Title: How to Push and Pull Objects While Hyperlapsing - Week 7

Hey guys, what's up? It is Scott, and this week we're gonna be making this fun hyperlapse where we're gonna be kind of playing, pushing, and pulling up this building, the one hands in place.
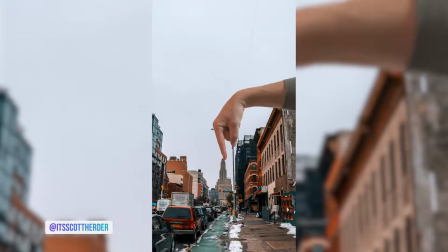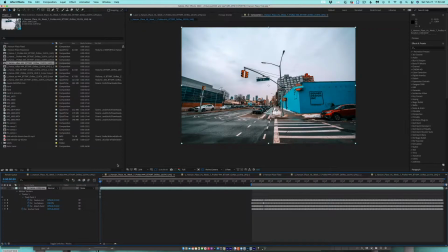So if we look at the actual project file, I think it's 20 seconds long, but we only ended up using the last 11 just because one Hanson building got so small.
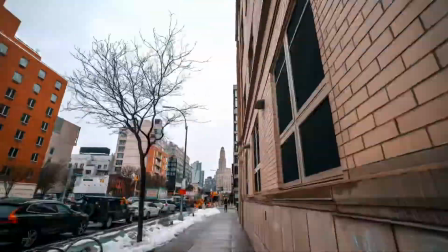So I did take a photo every 3 steps, and I used the sidewalk as my guideline and used grids,
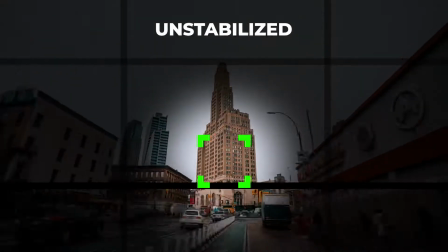basically keeping the bottom of one Hanson place to the best of my ability at the bottom third of the horizontal line.
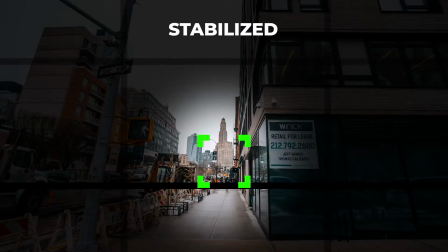Basically just took a photo every 3 seconds. I didn't worry about using an intervalometer.
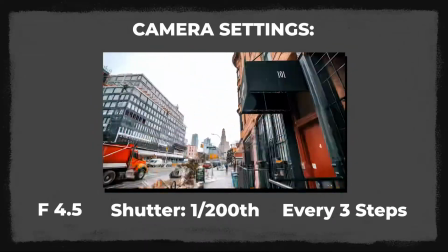I think my aperture was 4.5 and my shutter speed was 1/200th of a second, and just shot it all the way until I got there. And I did have to do a walk to make sure like I knew where to stop. And that's pretty much it.
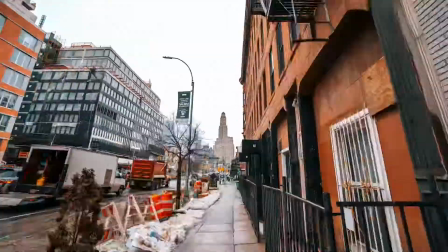A lot of things ended up getting in the way. There was construction and people and stuff like that, so I did kind of have to like weave around. So let's talk about some of the more difficult aspects of this. First, let's show you where we motion track.
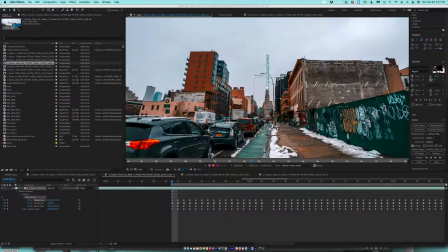So we're gonna hop in After Effects, and I want your eye to be drawn right to the building.
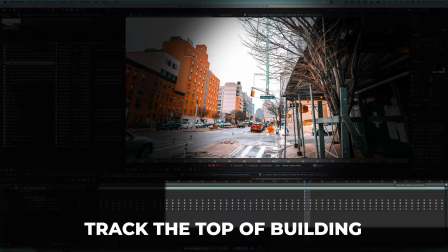That's where I want you to look. So I tracked right at the top, since that's where my hand is gonna be animating it, or like force perspecting like it's animating it.
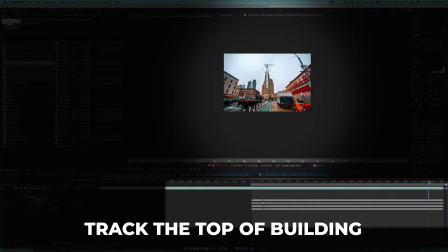So I just tracked that all the way through, and that one was really simple.
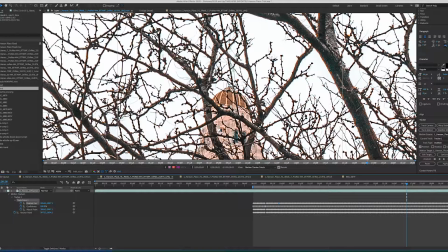You know, the trees did get in there a little bit, but they're so thin because there's no leaves, so it was really easy to kind of see through that. So the next step was gonna be to come in here and do our rotation keyframe.
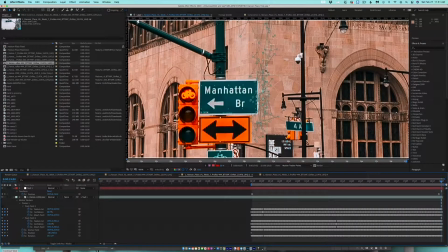And for that, what I ended up doing is I worked backwards. I thought that was gonna be a little bit easier in this situation.
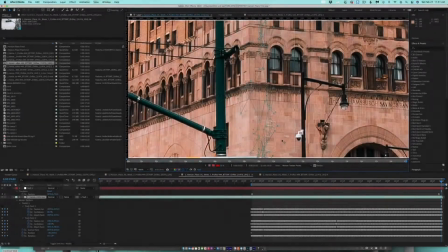It's always case by case.
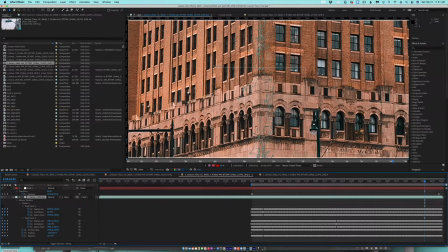And I just found this angle that I could see, and it tracked pretty well up until it didn't.
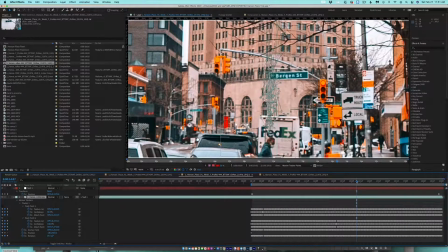So I think it eventually gets hidden behind this Bergen sign. So there it is behind the Bergen sign.
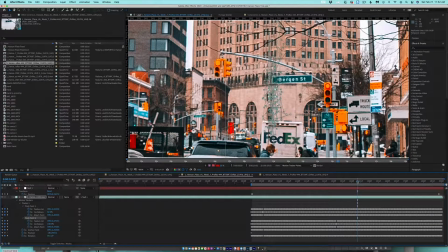I just moved the tracker pad over to the window, and you could just move it as many times as you want.
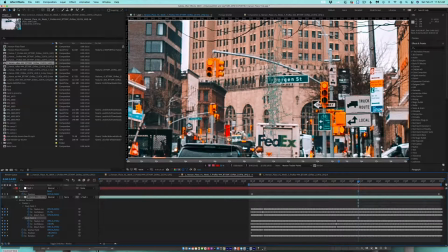And really, it's that simple. You just move the tracking point and just put it in different spots.
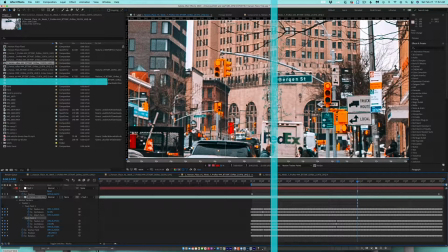As long as it's on a vertical or a horizontal line, you're gonna be totally fine. And if you have any more questions about that, I really recommend watching my 3 secrets to stabilizing any time-lapse or hyperlapse. It's all covered in there in a lot more detail, but that's the basic principle. And once that was done, most of the hard part is all finished. We just go ahead and stabilize it, and then it was time to just record my hand.
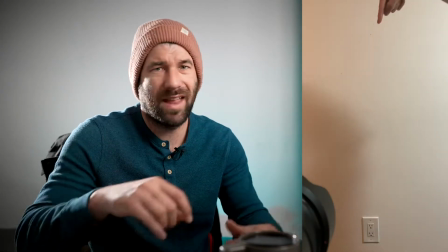And so when I recorded the hand, did it against the wall with my iPhone.
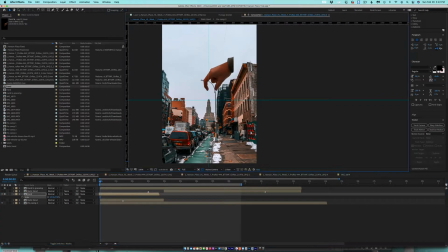So the first time that I did it, my hand was too wide, and if I were to try to force it to fit on, it kind of like cut off my wrist, so it didn't look so good. And the second time that I did it, the issue that I had was because I ended up doing a time remapping and kind of have like this different pacing,
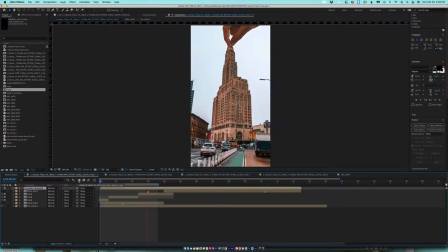I couldn't mimic that with my hand no matter how hard I tried. So what I ended up finding that worked was to put my finger down,
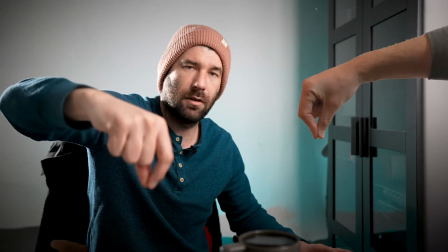hold it, and then then just pinch it and hold that as well.
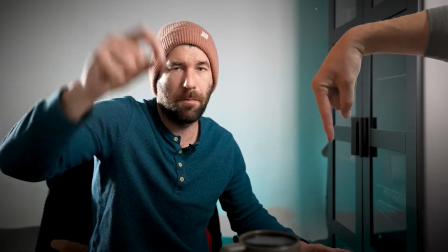And then that way I could just animate it to match exactly. And that worked out pretty well. Which brings me to another point which I forgot to talk about, which is the time remapping.
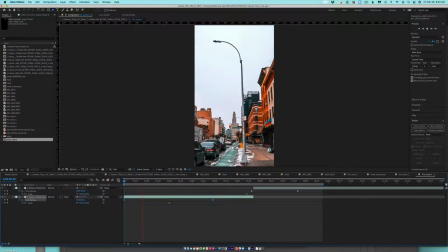So in the time remapping part, what we're doing here is we're just setting easy ease keyframes for the beginning and the end.
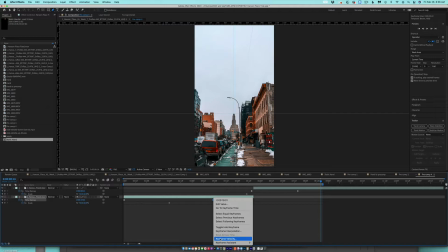And if I go in here and click Control, I can see this keyframe velocity, and I can just adjust these parameters.
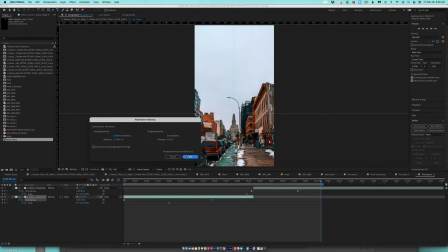And I ended up choosing 84%.
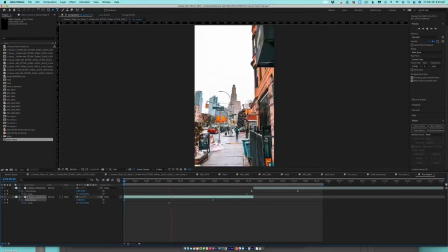But basically what this will do is it allows you to kind of give a little bit of force to your easy ease,
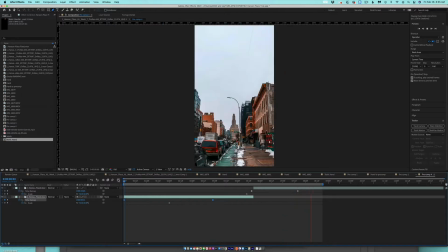and it kind of like accelerates it, and it makes it feel like there's a little bit of gravity.
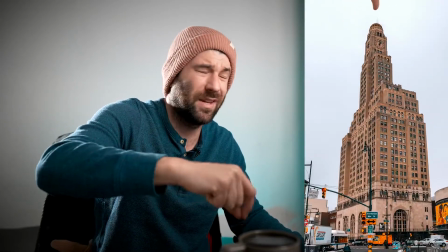Like when I pull it up, it doesn't start so hard, it doesn't start so easily. It's almost like I'm forcing it out of the ground, and the same thing when I'm pushing it.